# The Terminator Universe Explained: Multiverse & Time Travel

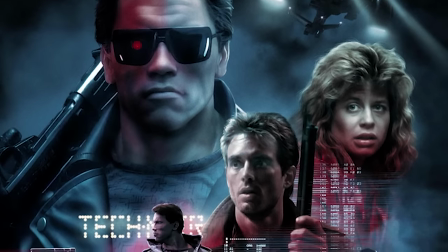[0:00]
It's not very common for a highly successful franchise to have reached the highest of highs and also the lowest of lows,
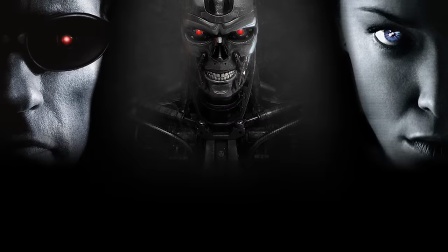[0:07]
but when it comes to the Terminator franchise, this thing has seen it all.
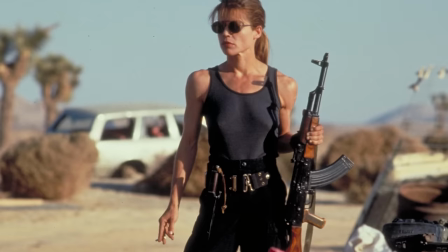[0:11]
From Oscar-winning films to critical and financial bombs, there's little that this franchise hasn't done, for better or worse.
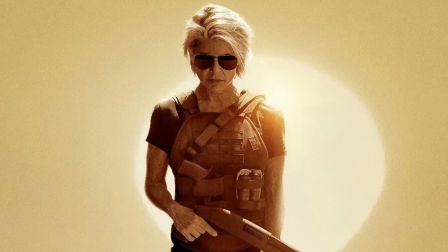[0:20]
Starting out as a pretty streamlined series, the current state of the Terminator universe is looking almost as bleak as Judgment Day itself.
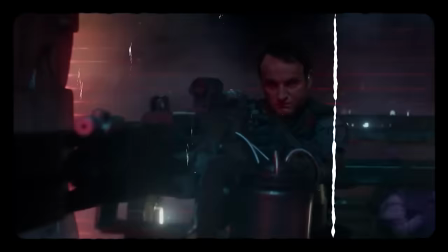[0:27]
So where did this franchise go wrong do you think it even went wrong and what does the future of this franchise i'm talking about the literal future like
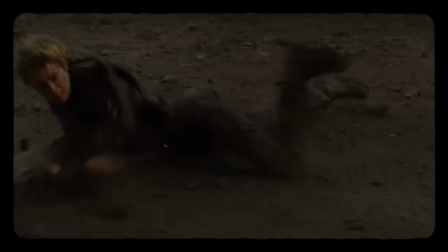[0:36]
our future not the many many different futures that this series presents us with hold in store and in today's day and age with the rise
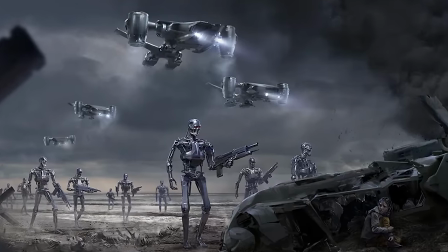[0:44]
of ai technology the terminator franchise seems to be more relevant than ever could this be the path we're going down is terminator just
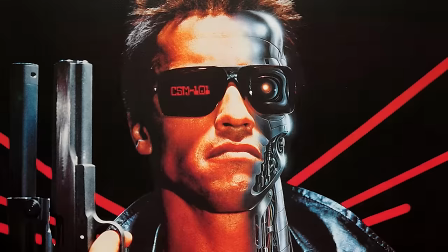[0:52]
a glimpse into our own future but just off by a few years in today's video i'm to be going over each and every one of the six terminator movies breaking
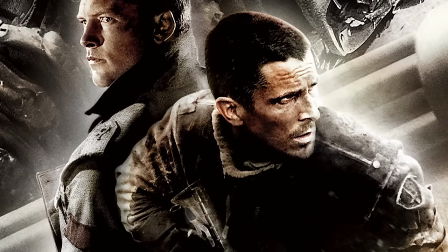[1:00]
down the things you need to know as well as my own review before i go into how all these movies sort of kinda connect and then the ones that
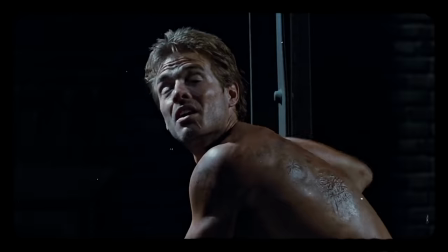[1:08]
just don't really make any sense at all so grab some clothes after time traveling or not i don't really care watch arnold get progressively
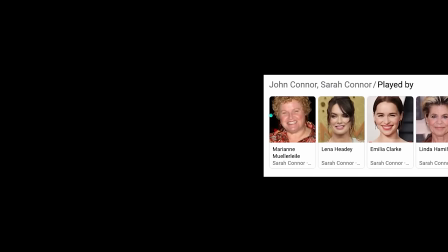[1:16]
disinterested in this franchise and try to keep track of the many different sarah and john connors
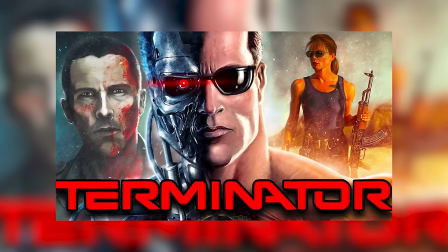[1:22]
as we travel through the multiverse that is terminator so
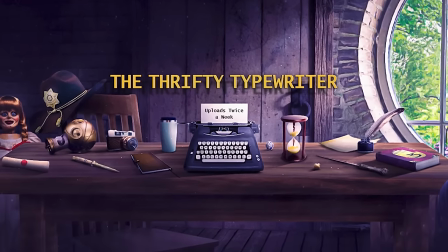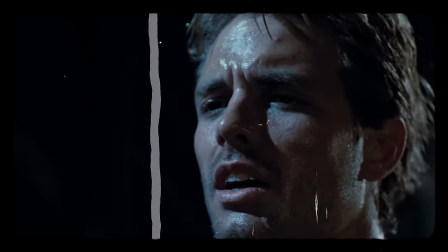[1:34]
the story of this movie is fairly simple kyle reese is sent from the future to protect sarah connor from an evil machine called arnold's torch i mean uh
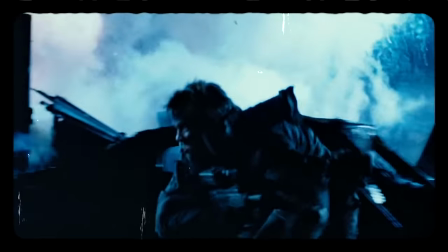[1:43]
the terminator why is that because in the future there's a war against machines and everything is post-apocalyptic sarah connor is the mother of john
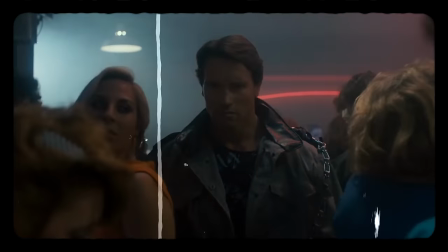[1:51]
connor the leader of the resistance so a terminator is sent back to kill her so that way john is never born kyle reese is sent there to protect her,
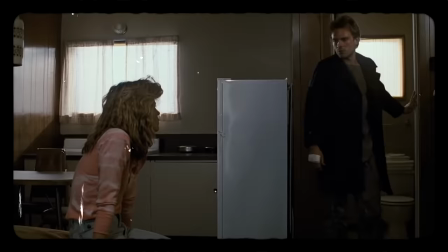[1:59]
but he ultimately gets sidetracked by falling in love with her and sleeping with her.
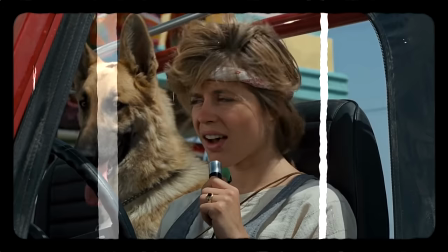[2:03]
Talk about a bad employee sleeping with the boss's mother, but wait, he actually succeeds because Kyle Reese turns out to be John Connor's father.
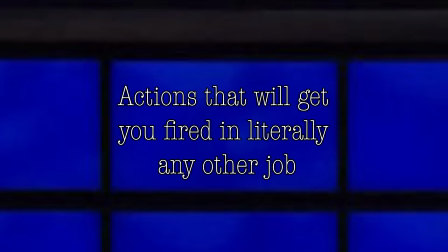[2:11]
I'll take actions that will get you fired in literally any other job for 10,000, please.
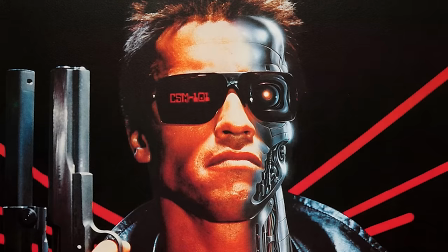[2:16]
The beginning of this film is superb.
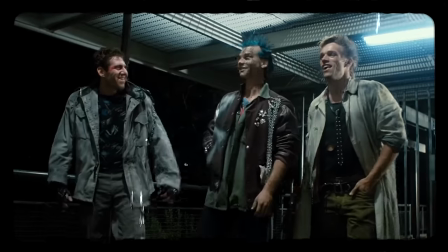[2:19]
It tells us who the good guy is and who the bad guy is with very little dialogue throughout the first act from both Kyle Reese and the Terminator.
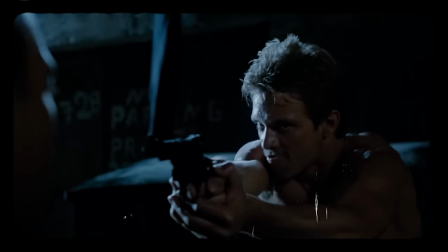[2:27]
Even with Kyle doing some kind of bad things like stealing clothes, threatening a police officer, and a few other things, we ultimately know he's the good guy.
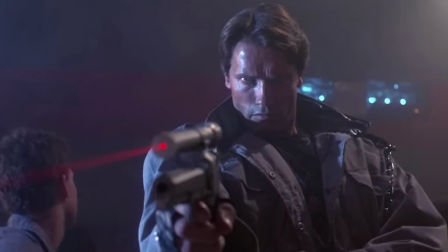[2:35]
This whole first act is a masterclass in show, don't tell, when it comes to the mission they're on.
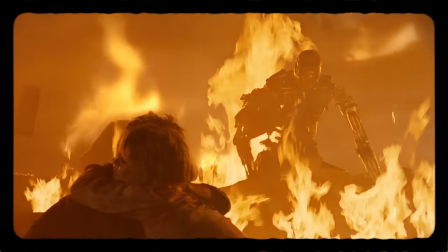[2:41]
Obviously there's some exposition that comes later on, but that's needed for a film like this when they're telling such a complex story.
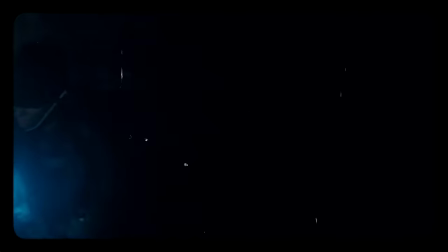[2:48]
There's a few different flashback sequences that are all really well done and the transitions between them are amazing.
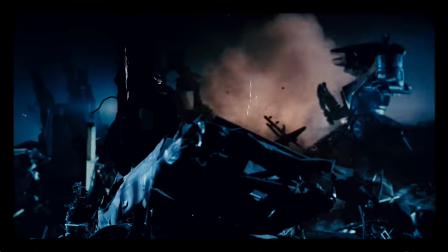[2:54]
These flashback sequences show us this really cool looking war that's going on between the human resistance and the cybernetic terminators,
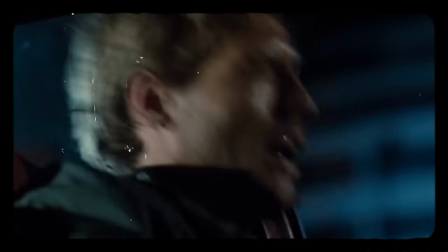[3:01]
but they also tell us a lot about who Kyle is and help develop his character.
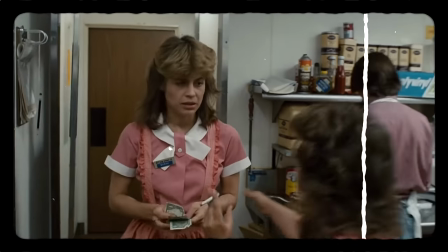[3:05]
When Sarah's scenes get thrown into the mix, they contrast her normal life to the life of Kyle Reese from the future.
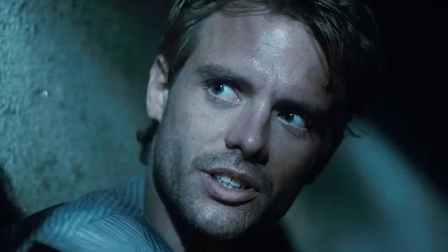[3:12]
It's super jarring in the best way because it really brings emphasis on Kyle's mission,
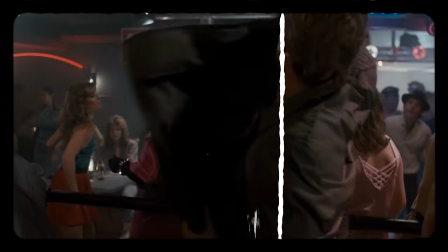[3:17]
whatever that might be because the audience doesn't really know it just yet. they just see the stakes of the future in
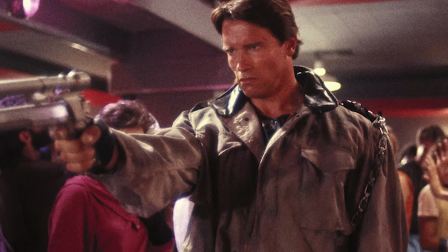[3:22]
a lot of ways this is a full-blown horror movie the terminator is a monster and while
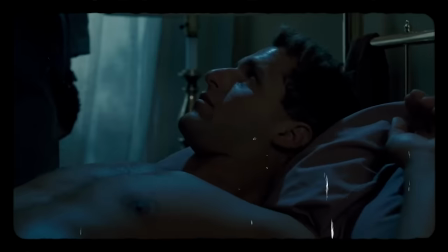[3:28]
it might not be the typical monster that makes you turn on all the lights in the house at night that almost makes it even more scary this literal
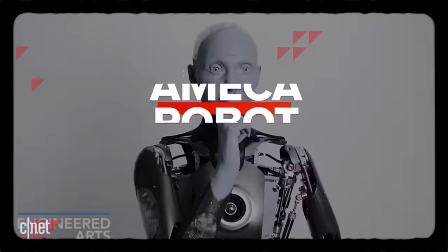[3:35]
killing machine is indistinguishable from a normal human and like i said are we just a few years away from all of this what makes this
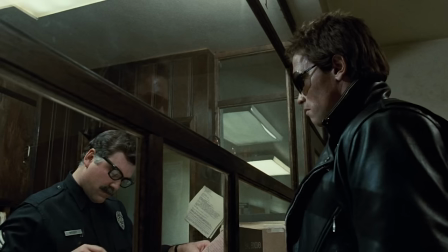[3:43]
even scarier is how grounded this movie is for a story involving a cyborg and time travel, this seems like a very realistic story.
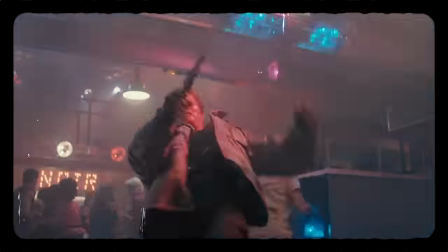[3:52]
Minus the, you know, lack of reloading in the action scenes, but that's in every action movie,
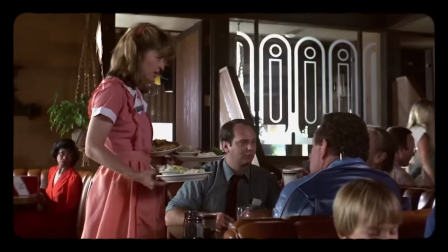[3:56]
but it makes up for it by having the most realistic depiction of what it's like working as a server.